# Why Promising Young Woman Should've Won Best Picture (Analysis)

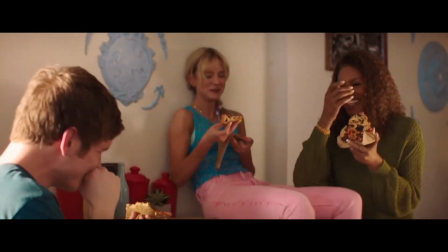24:29 There's gotta be some message here about how her career was kind of destroyed from that sex tape being leaked because the media just vilified her for doing something that the majority of the population do in the comfort of their home just because she's a woman. Also, everyone keeps talking about it so I feel if I don't mention it someone will get angry but the Toxic cover by Willis,
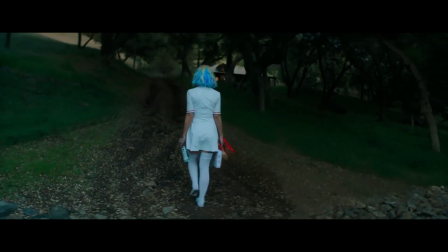24:49 it's really creepy especially because it's a song we've all heard but we can tell there's something slightly off about it.
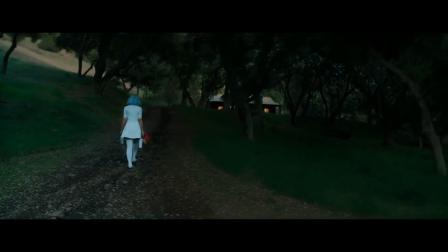24:55 It's like the uncanny valley but for sound instead of visuals. I already spoke about how the dialogue is imbued with social commentary and never feel shoehorned in so I won't repeat that, but the rest of the film's dialogue is pretty good as well. There's only one occasion where I thought it sounded unnatural and it's this.
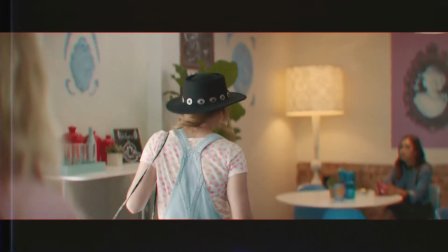25:15 Cassie. Don't Cassie me, I'm fine. Gail, really.
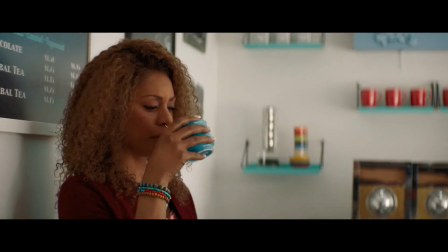25:19 It's so rare when you talk to your friends that you actually say their name, which is why it sticks out like a sore thumb when films do this in their first act so we know everyone's name,
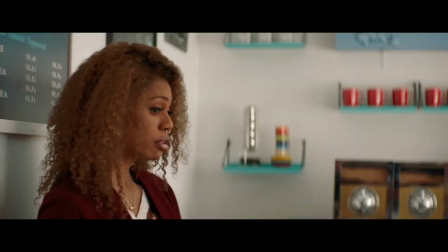25:28 which isn't even necessary for telling the story. But given how I already majorly spoke about the dialogue,
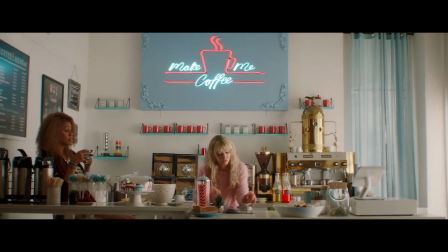25:32 the main reason I made this section is because I want to bring to your attention a line that was in the final shooting draw but thankfully didn't make it into the final film.
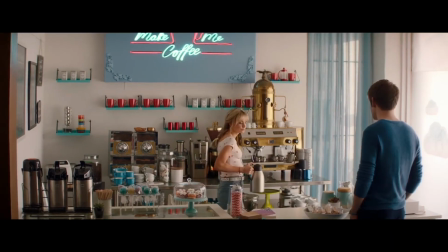25:41 The first scene with Ryan originally went a little differently.
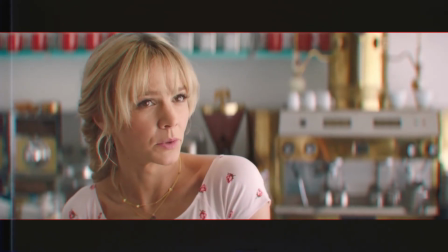25:44 Instead of responding like this, Cassie originally said this,
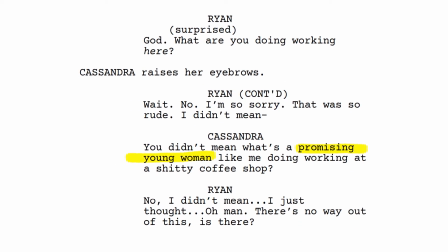25:52 and whoever made the decision for that to not be in the film, thank you because I maybe would not be making this video if that was the case. It just always takes you out when a character says the title of the film, and it's rarely done well. And also, it comes off as quite narcissistic, and I feel that doesn't really match Cassie's personality that much. Cassie is such an interesting character to talk about. She sparks hours of discussion given how many people would see her in a different light.
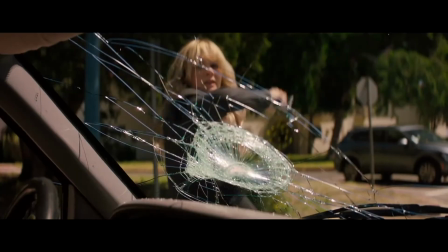26:24 Some people think she's a straight-up whack job, some people think everything she does is completely justified, and then there are people in the middle.
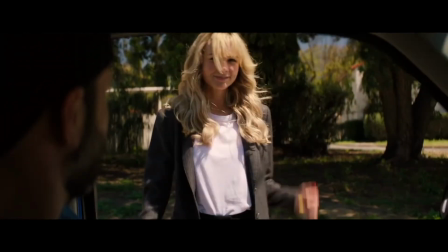26:30 And not only that, but due to Carey Mulligan's authoritative performance,
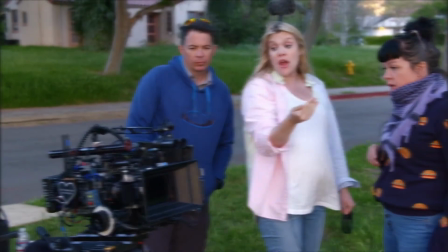26:33 she brings the character to life and allows us to read her and combined with Fennel's direction creates a fascinating character to watch because although her character's motives,
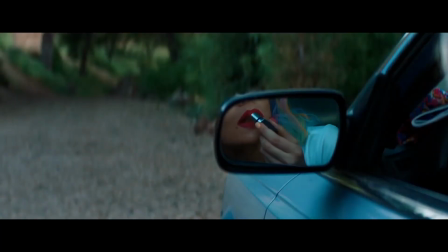26:42 goals and main personality traits are given to us heavily,
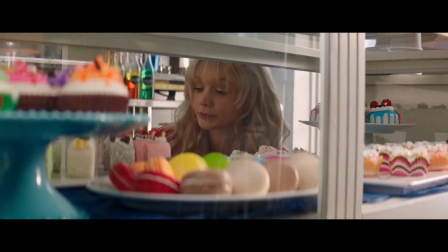26:45 there's still room for subtle nuances so the audience interpret what she does differently while everyone still has the same basic idea. And this is what shocked me to believe that Carrie didn't nab the stupid Best Actress award.
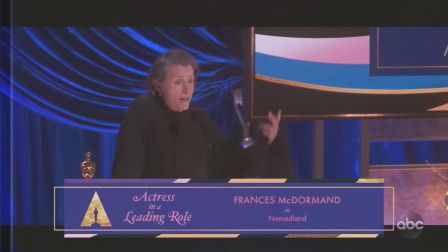26:57 I love Frances McDormand, but the range Mulligan shows here is exponential and there's just a lot more going on with the character to make her more compelling to me. I just really like Cassie. I think she's ironically a very genuine person. Like I said previously, I like her style.
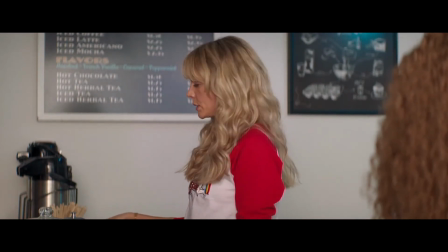27:11 I also align with her view, so I find it very satisfying to watch her make these crappy people crumble. And I like her cynical sense of humor. I just really identify with her whole manner and expression. You know,
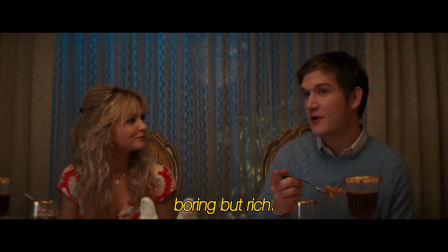27:22 like the ironic joke about her saying Ryan is boring but rich is very much a joke I would make as it takes the piss out of the stereotype that all women are gold diggers. However, while I do admire committing to a joke, spitting in someone's coffee is a bit too far.
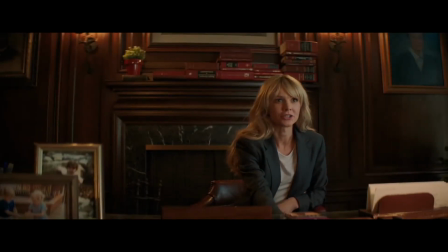27:35 She also just sticks her gum under the dean's desk, which is a bit of a dick move.
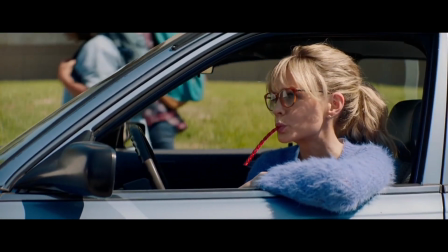27:39 But this also relates back to what I said about the childish costume because bubble gum is fairly typical schoolgirl imagery as well for some reason. And I don't think the Dean, in that moment at least, is actually completely sorry. She just tells Cassie what she wants to hear to make the whole ordeal be over.
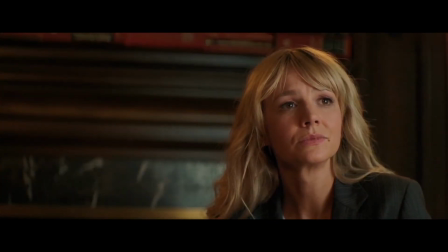27:55 And I think, looking at her face, Cassie is aware of this, but doesn't want to go through the extra effort as it feels like she isn't getting any joy from all this revenge anymore,
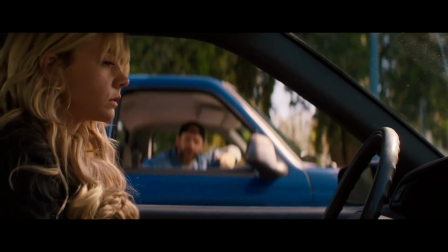28:03 which is evident from the following scene where she smashes that piece of shit's car up, and at first it makes her feel righteous,
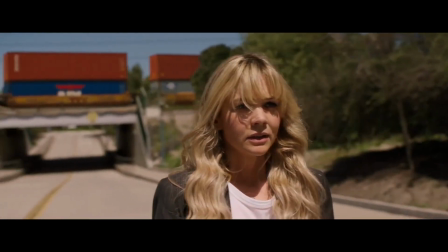28:09 but then she realises she's consumed by this harrowing want for revenge,
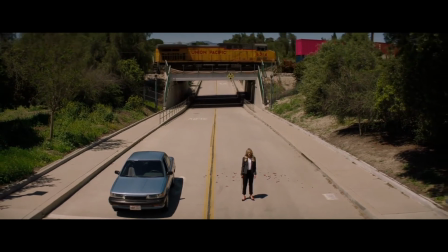28:13 that it's turning her into a worse person and I think she starts to kind of notice that but doesn't want to come to terms with it.
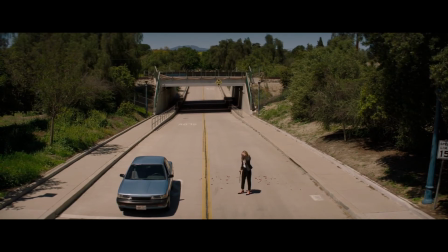28:19 She knows she's depressed but doesn't want to seek actual help because that means confronting it. Which in a way is similar to Al Monroe because I feel like deep down he knows he's a horrible
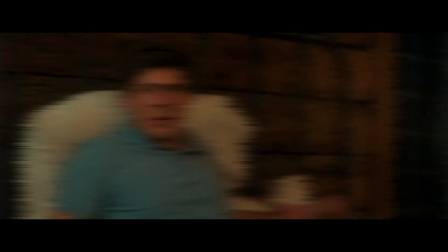28:29 rapist but doesn't want to admit it because as we all know if you lie enough eventually it becomes the truth. Furthermore I really want to credit her acting acting. You know in films and tv when a character is acting and even though they have had no acting experience. They are just immaculate because instead of acting like someone who can't act, trying to act, they are just performing as that. That's a pet peeve of mine. So I appreciate that in this it's realistic and you can actually see Carrie acting as Cassie acting.
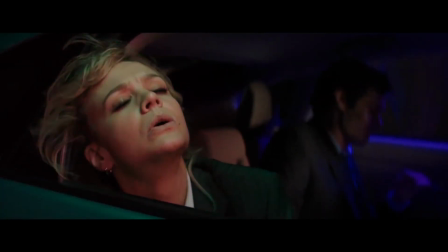28:56 And even if it was perfect, you could defend it by saying she's been doing it for six years. She would have gotten good by it now, but it's not.
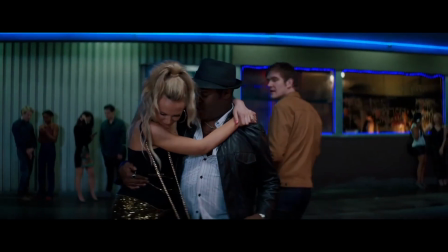29:03 When she sees Ryan walking out of that bar, she immediately snaps out of it. Chances are that's not the only time she's come out of character without realizing. and also the first scene with Madison.
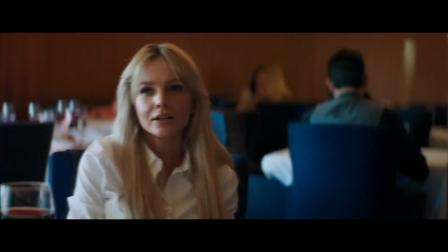29:12 You can see Cassie underneath this whole facade she's putting on, almost as if she's laughing at Madison the whole time, relishing in what she's about to do to her.
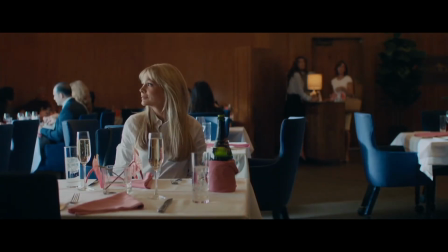29:20 You can tell she kind of plays the whole thing up with the way she composes herself, whether it's her posture, her facial expressions, or the sly line delivery. It's clear she's playing a caricature instead of just that character. So, well done Kerry and Fennell for actually putting effort in and not doing this thing that always annoys me and takes me out of the media I consume. This is something that I didn't even notice until after watching the film as depending on the film and who it is I'm able to accept them as a different person but the casting of this film is really well thought out. Fennel and her casting directors Lindsay Graham,
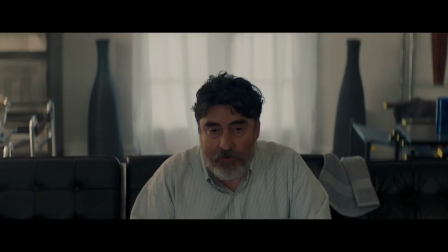29:54 Mary Vernieu with assistance from Carrie Martin and Patty Reinhart did a brilliant job at weaponising the cast in order to add to the film's message.
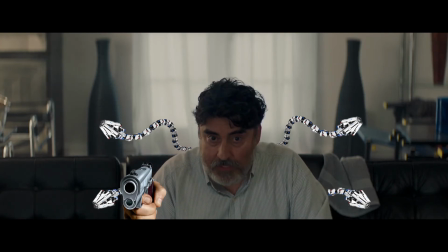30:02 The cast is mostly comprised of comedic actors, actors we've all grown to love.
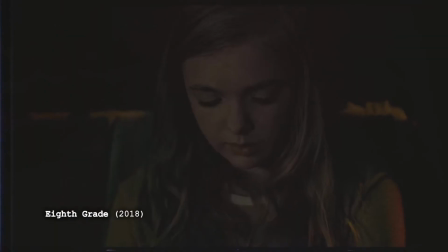30:07 Bo Burnham, who just seems like a delightful guy to be around and wrote and directed a very truthful scene about sexual harassment in his feature debut.
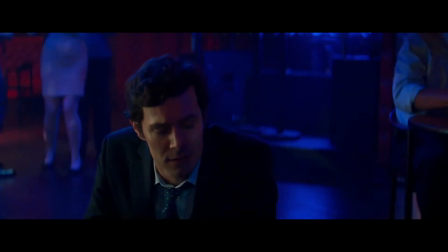30:14 Adam Brody, who's always seen as the nice, charming guy in both real life and most of the stuff he's worked on.
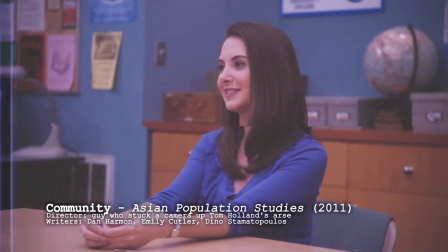30:19 Alison Brie, who's most known for being the somewhat goody two-shoes in Community. Connie Britton, who's known for being typically very responsible and motherly.
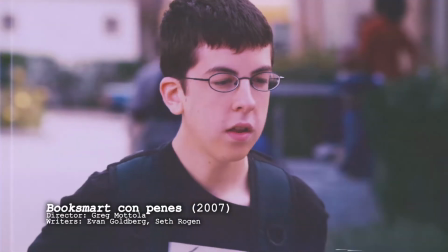30:27 Christopher Mintz-Plass, who played McLovin in Superbad, who seems like the most vulnerable person ever, as well as the guy from New Girl, which I saw maybe two episodes of nine years ago, so I can't exactly comment on that.
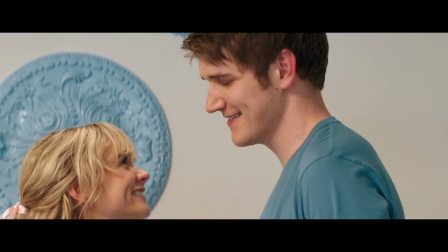30:38 Why this is so smart is because the moment we see them, you're supposed to feel this sense of comfort from them and you instinctively side with them, making you feel horrible once it's revealed they are bad people. This shows how everyone is part of the problem and it can be the people you least expect.
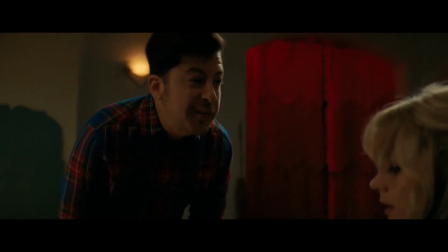30:54 It's telling us to reflect on ourselves so we don't make assumptions about someone because of how they look or the little we have heard or seen of them. Everyone's hiding something and sometimes it's hidden with an attractive face and likeable charm. I feel this is most effective with the casting of Chris Lowell, another amicable alumni from GLOW.
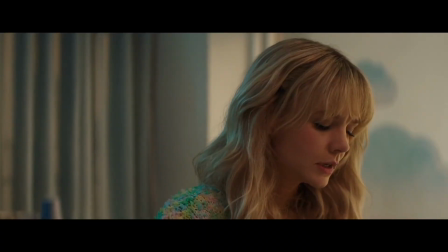31:13 From the moment we hear Al Monroe's name, we instantly build up this threatening image of him from Cassie's reaction.
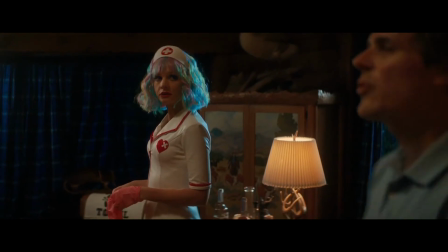31:19 And then, after all that build up, it turns out to be a cute, kinda chubby guy who looks like he couldn't hurt a fly. Reinforcing how a sex offender could be literally anyone. It's not the stereotypical ripped dude or really creepy looking dude, it's just this guy.
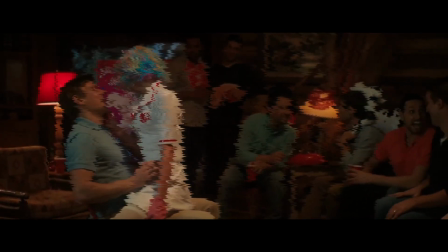31:34 And he even clearly loves his wife and is very loyal to her, but that doesn't mean there's not a dark side to him. And ironically, it's the reverse with Alfred Molina and Clancy Brown.
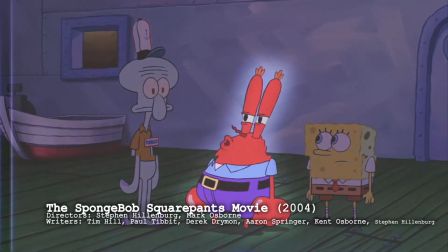31:44 Clancy Brown is most known for playing antagonistic characters, and in this he's like arguably the loveliest person in the film.
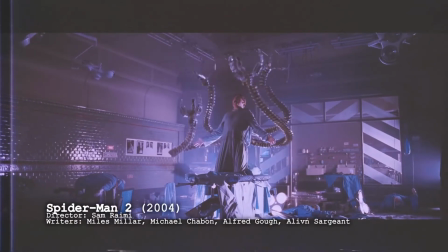31:50 And Alfred Molina, most known for being Doc Ock in Spider-Man 2,
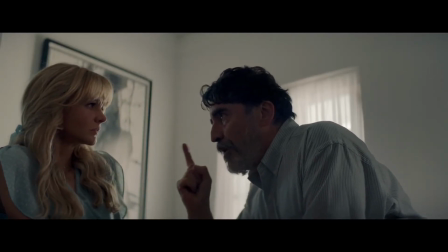31:54 is the only person in the film who ends up showing true guilt for what he's done, and is fully aware that he's a terrible person.
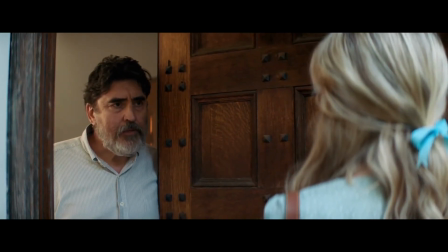32:00 And from the moment we see him, we're scared. He's a big dude with a rough beard, yet he ends up being the only person Cassie can wholeheartedly forgive. And that's why the sort of playing against type here is so intelligent. And although this didn't really work for me apart from Alfred Molina's character, it's still something I can hugely appreciate as a lot of effort was put into it and filmmakers
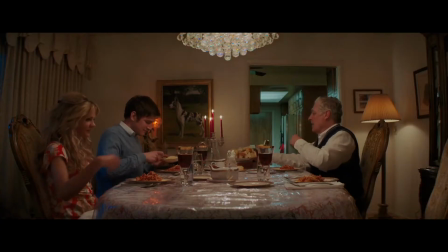32:20 never seem to realise how impactful casting can be to the story and its ideas. So good on the most underappreciated people working in the film industry, casting directors, as well as Emerald Fennell for working together to get the cast members be their ammunition. And it goes without saying, but so there's no confusion, they're all great. Their performances are all great.